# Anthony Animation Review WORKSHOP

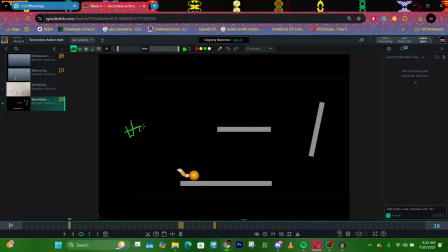494s
Then the ball goes up, boom, goes up, boom. Then here, right, the ball can like stay and like anticipate, like it can go down, like
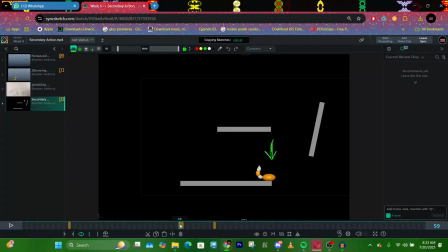512s
it can like go down, that it now stretches from here, that the tail is like this, then
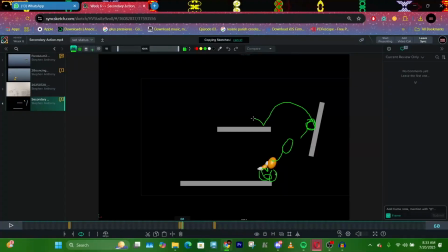526s
it hits here, right? So from here it can be fast, right? So you should have constructs in your timing. What I mean is that if it is slow here, by the time it reaches here, it should be like super fast because it's trying to get to this place and it requires a lot of effort to do that here.
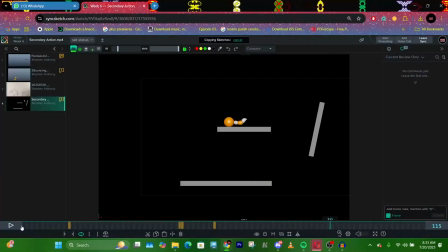544s
So from here it lands, boom, right? Goes dish, right? Then once it gets here, it can like rest, anticipate to prepare the audience for what they're about to see. Then it goes boom.
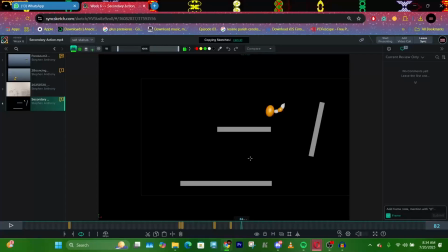562s
Like so it can hit here, and instead of spinning, like instead of like rotating this way, right? It can actually just turn. Like it can actually like just spin. That's the tail will follow it and it will spin and just land the other way.
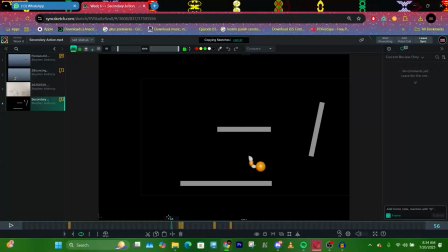581s
But then again, it depends on if you can do that. If you cannot do that, then you can leave it the way it is, right? And boom, boom, right? So the thing about the tail is that like, so I'll teach you how to overlap the tail.
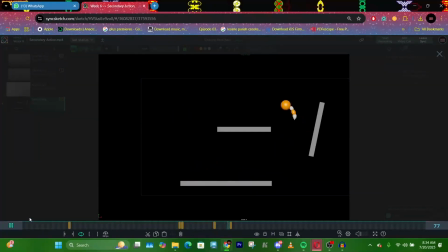598s
But first of all, let us fix like the timing of it, because right now everything looks like the same. Everything feels like the timing of it feels the same. Like there's no rhythm to the shot.
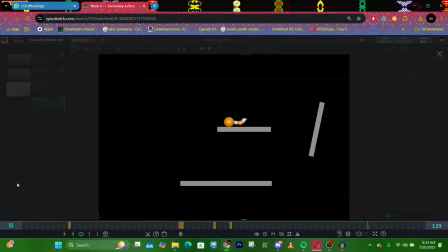613s
So either you start it fast, get slow here, then you get super fast here, then you now settle slowly here, right? So we time this, add some construct to the rhythm of the shot, and next week
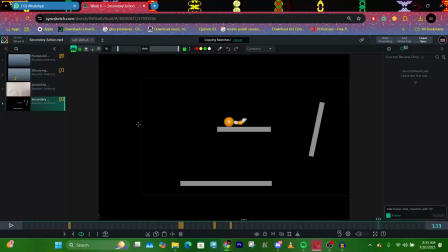629s
we really like break it down. But I'll send you a video to know how to animate the tail and how to do like the overlapping action. But just first fix the bouncing ball, because we want the bouncing ball to be snappy. We want it to feel alive. Like we want the ball to feel like a thinking, living object, right?
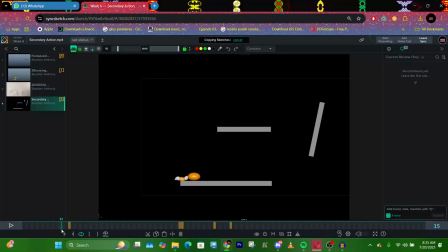645s
So that's why it has a tail. Because of the tail is like driving the force and momentum. So think of the tail like let's say a spring. So it's like behind the character, and it's like helping to ease the flow of movement of the character, right? So I'll teach you how to do that. But yeah, nice one, man. This week you did awesome.
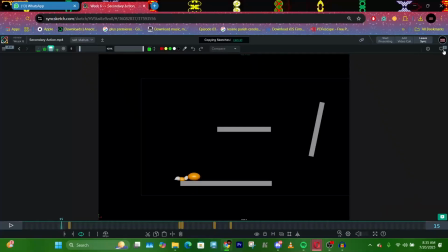664s
I didn't have as much notes minus this, which I know like it's because this is the first time you're doing an exercise like this, so we'll actually get into it. Yeah, so see you next week and see you in the class this week. All right, bye.